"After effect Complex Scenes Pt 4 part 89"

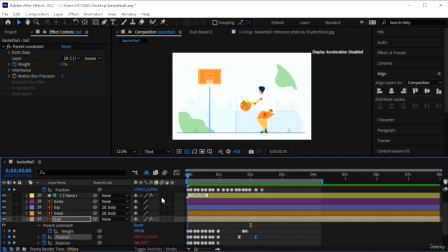(0:00)
Okay, we stopped here. Our character is a pro. He dribbles the ball, throws it in the hoop, and now we're going to make his wish come true and make the ball go through the hoop. So, right here, we made it come on top. Let's zoom in on the hoop.
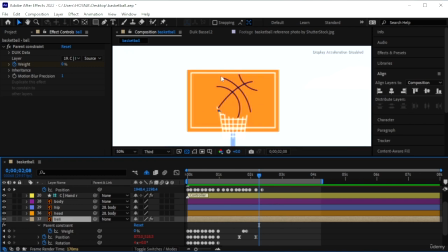(0:20)
And I'm actually going to add a curves layer because it blends in with the thing. Go to Effects and Presets, search for curves. Add that directly on the ball. Let's lower the thing. So now we have a darker ball. It's better this way.
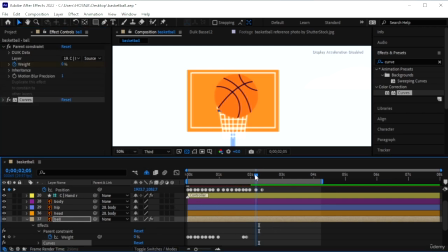(0:37)
Close that. And over here, we just wanted to, let's have a look right when it comes here.
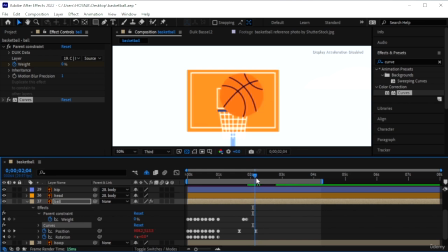(0:48)
We wanted to kind of go around.
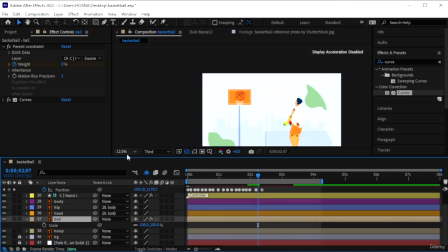(0:54)
Let's first work with scale. Hit S. Zoom out. Because it's getting further away from us, the audience.
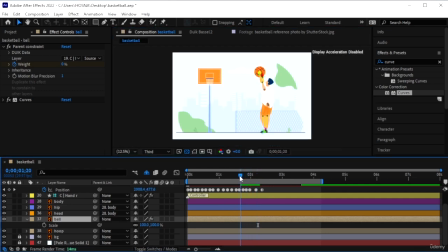(1:03)
So here it's in the hand. Make a keyframe. As it goes on the hoop towards the end, it's going to be smaller. Small enough so it can fit in the hoop. Guess that's good.
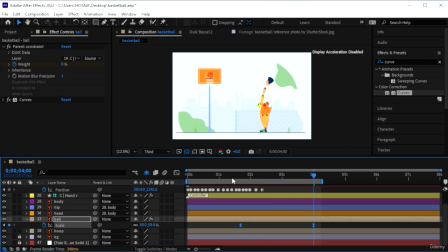(1:21)
Hit F9. Let's have a look. Okay, so the ball actually gets small a little bit too slow. So let's bring that in closer.
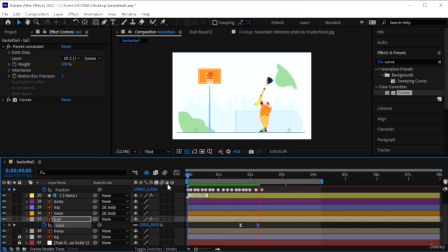(1:41)
So you can see it gets smaller by the time it reaches the hoop. You can make it even faster. And yeah, so the ball gets smaller because it's getting further away from us.
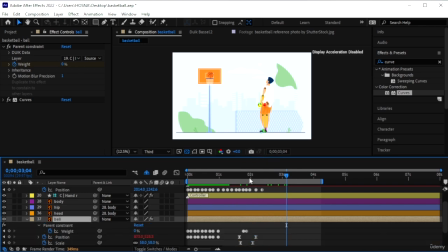(1:54)
Now let's hit U on ball. And on scale, we had it go in like that. But when it reaches here, normally basketballs don't just fall in like that.
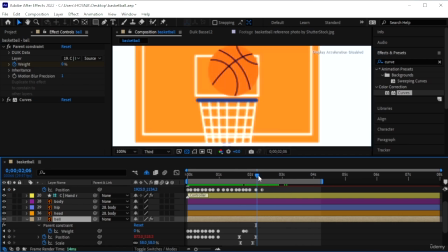(2:07)
They do like a little dance. And to do that, we are going to select the ball, bring it here, Control right arrow key. Maybe make it rotate here.
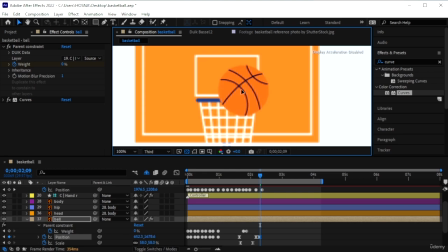(2:22)
So it's like kind of dancing around the hoop to create excitement. Just make sure it's on the blue part. Next keyframe, we can make it go in the middle before it decides to go down.
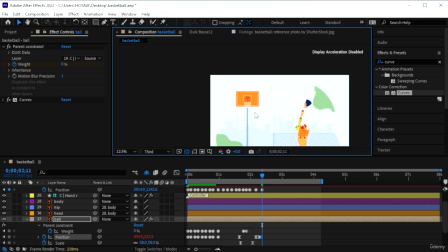(2:40)
So next keyframe, we're going to make it go down. Use this guy to bring it down. Let me change this to fit so we can see the floor.
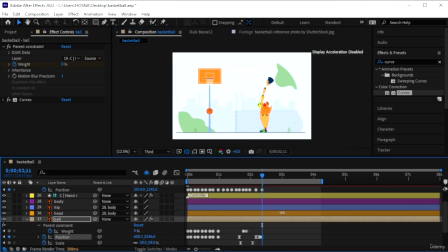(2:55)
Just bring it down all the way till it reaches the ground. And then it needs to bounce. So Control right arrow key or Command right arrow key, skip 2 frames,
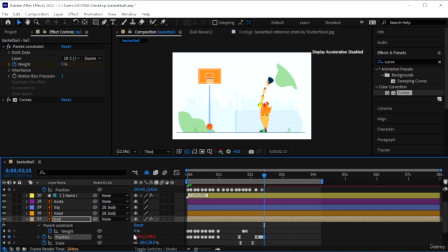(3:10)
then bring it back up just a little bit. Skip 2 more frames, come back down, and then we're going to skip 2 frames, make a normal keyframe,
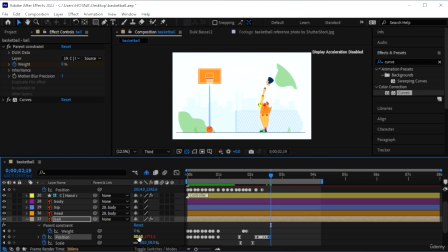(3:25)
and skip the next frame, and then just make it like roll off the side. So it's going to look like that. We also need to add a rotation.
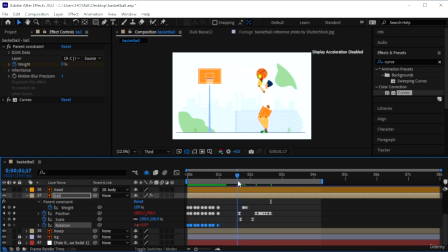(3:39)
So go on rotation around when he's about to shoot the ball, which is here. We're going to make a keyframe, move it back, and just make it maybe move
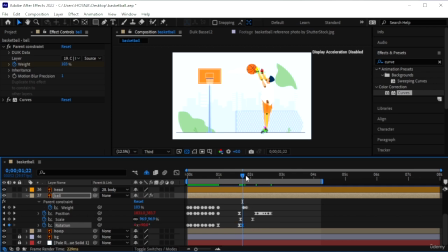(3:54)
90 degrees until it reaches the hoop, which is here. Bring that here. It's going to rotate.